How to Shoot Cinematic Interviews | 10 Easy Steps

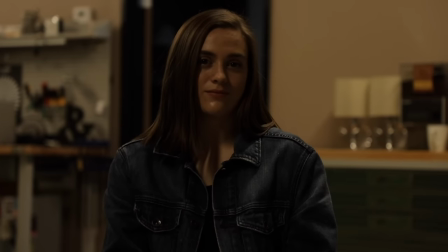[4:04]
And because of that, a very traditional way of going about the framing is to have her on the left third of the camera
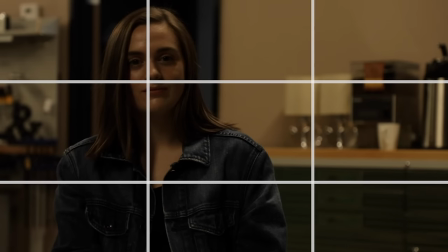[4:11]
so if you were to vertically cut this frame into thirds you'd have her on the left side so we have more leaning room on the right side of the frame
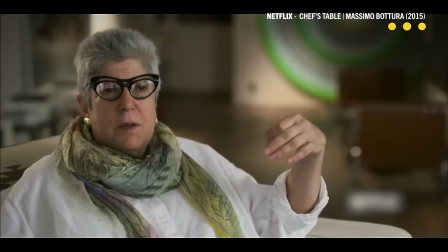[4:19]
it's what we're kind of used to seeing when people are being kind of portrayed a little bit more glamorously and then as far as head space goes which is the amount of room between the top of the frame of their head i try to go with what seems like between maybe three to
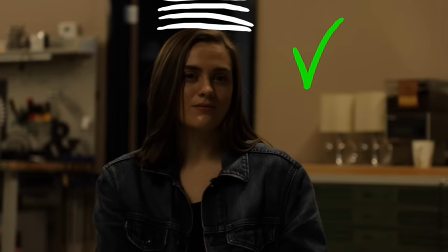[4:32]
four fingers above their head so that way it's not too crowded and it's not too far away. If it's too crowded, it instinctually makes people start feeling a little bit more...
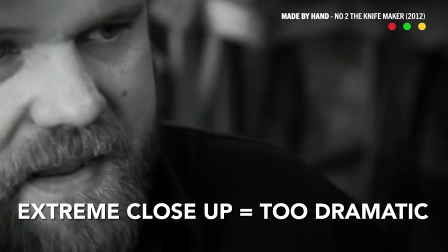[4:42]
Claustrophobic. Claustrophobic, a little bit more nervous, and there's more weight to the scene than you want. And if it's too far, the person, first of all, looks short, which is a very unattractive thing, and all actors will freak out.
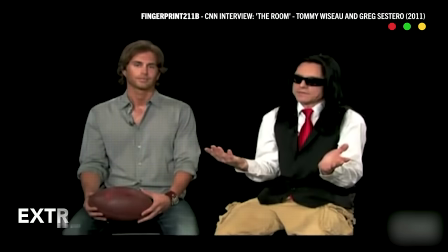[4:53]
But also, it makes the frame feel like it's swimming around a little too much, and they're just kind of lost in it. And the worst thing that I see a lot of people doing is they'll do this. They'll just give them a little haircut. Oh my God, yeah. It looks so bad. Don't do it. Yeah, don't do it. No haircuts. Typically.
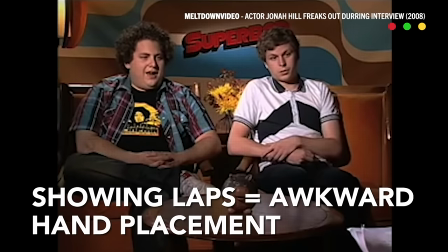[5:08]
I try to avoid having laps in the frame If somebody's sitting it's not a particularly attractive place to focus on anyways It just closed bunch up. It just looks awkward Try to pay attention to where the subject is in relation to the rest of the background A lot of times if there's plants or whatnot, you don't want them right behind somebody's head I think this works a lot of the time for beams or things like that Make sure
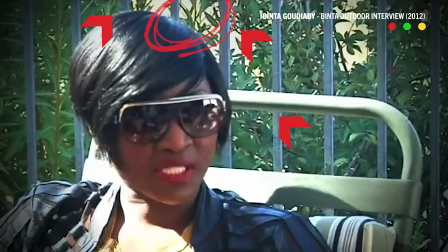[5:30]
they aren't poking out of the actors head plants make sure they aren't poking out of their head make sure that it's clean, the background behind them is all good to go. And let's move on to some lighting. Okay, cool. So I always wanna start with my key light. It's one of the most important ones in the frame because it's really what draws the eye to the talent. So we're gonna use just a traditional light with a soft box. Nice, soft, attractive, and hopefully easy to control.
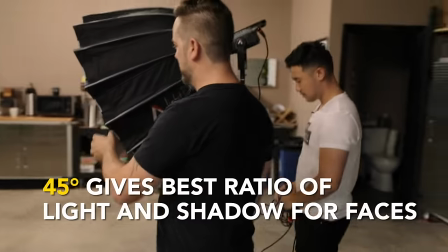[5:52]
We can get a nice 45 degree on our talent so that way she's got some shape and direction to the light.
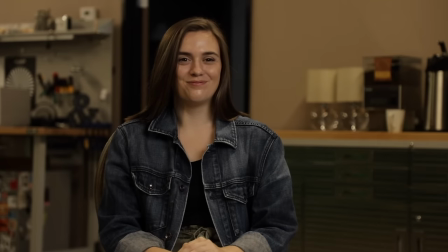[5:59]
And there we go, we got our light on. Already a- Looking so much better. You're already looking so much better.
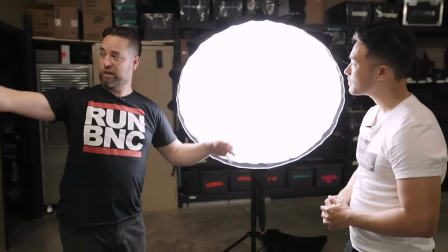[6:04]
A fantastic difference. If you notice, when you look around, we're getting lots of light spill onto our walls.
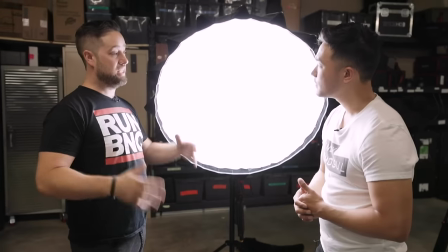[6:10]
It's kind of uncontrolled as far as the direction that we want it to go. To get to that next level of quality, you want to start learning how to control that.
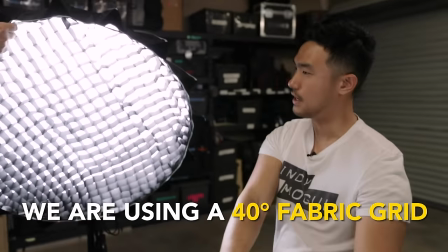[6:18]
So basically what this does is it takes the light and just focuses it forward. So it doesn't splash all on the sides.
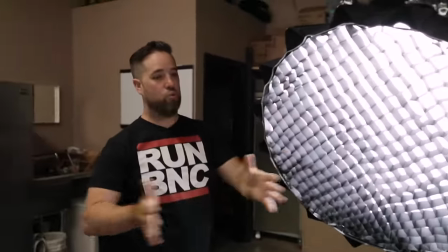[6:24]
Yeah, all it does is it keeps all the light from having too wide of a spill. So now we've lost all the spill on our walls.
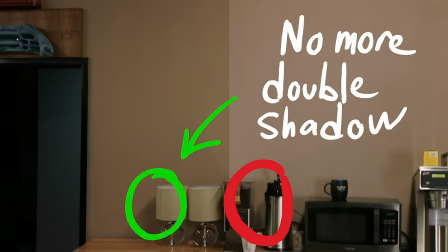[6:30]
We've lost most of the spill on the floor here, except for just by your feet moving on from here Uh, what are we going on to for next slide? We only brought three lights with us It's pretty unlikely that we'll be able to get through this without keeping our house lights on like the location lights So maybe we'll use these for an ambient fill So what we'll do is we'll jump into setting up a backlight So the point of a backlight
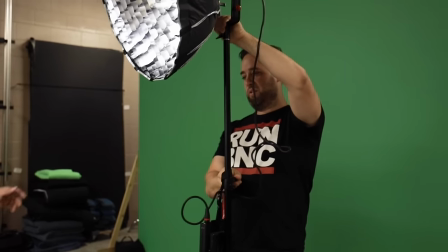[6:51]
is just to help separate the subject from the background It just helps chisel them out and really define their shape Gotcha.
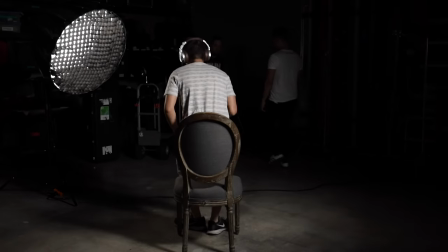[6:58]
So instead of their shoulder kind of falling into shadow, you add a little bit of light there. Now they're separated. Yeah, we're kind of dark background. It really helps create a more three-dimensional image out of a two-dimensional image.
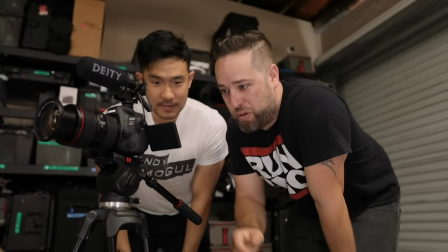[7:08]
Okay, so that seems like a pretty great exposure for her and the nice part is we're getting a good eye light already from the key light.
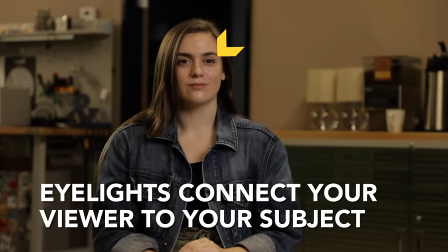[7:15]
So that's really fantastic. It helps bring life. So what I'd like to do is go out into the hallway and place our last light out there as some sort of like a background light.
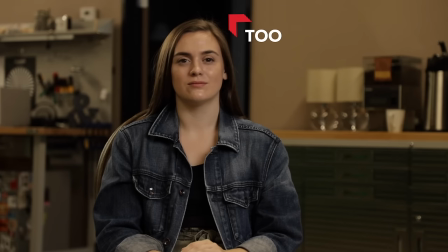[7:24]
Okay, sounds good. Yeah, she kind of falls into the background right now. Wow, look at that. All right, cool We got a third line set up here So we're gonna cram this into the corner and try to get as much spread out of this as possible I feel like if we add some color to this then we can kind of help increase
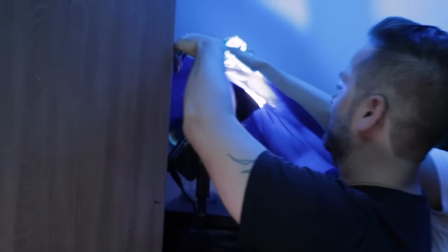[7:41]
Kind of not only the focus on our character,
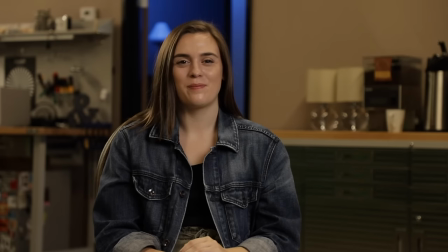[7:43]
but just help separate her further The only thing I'm seeing now is kind of that strip that we have her in is looking really great.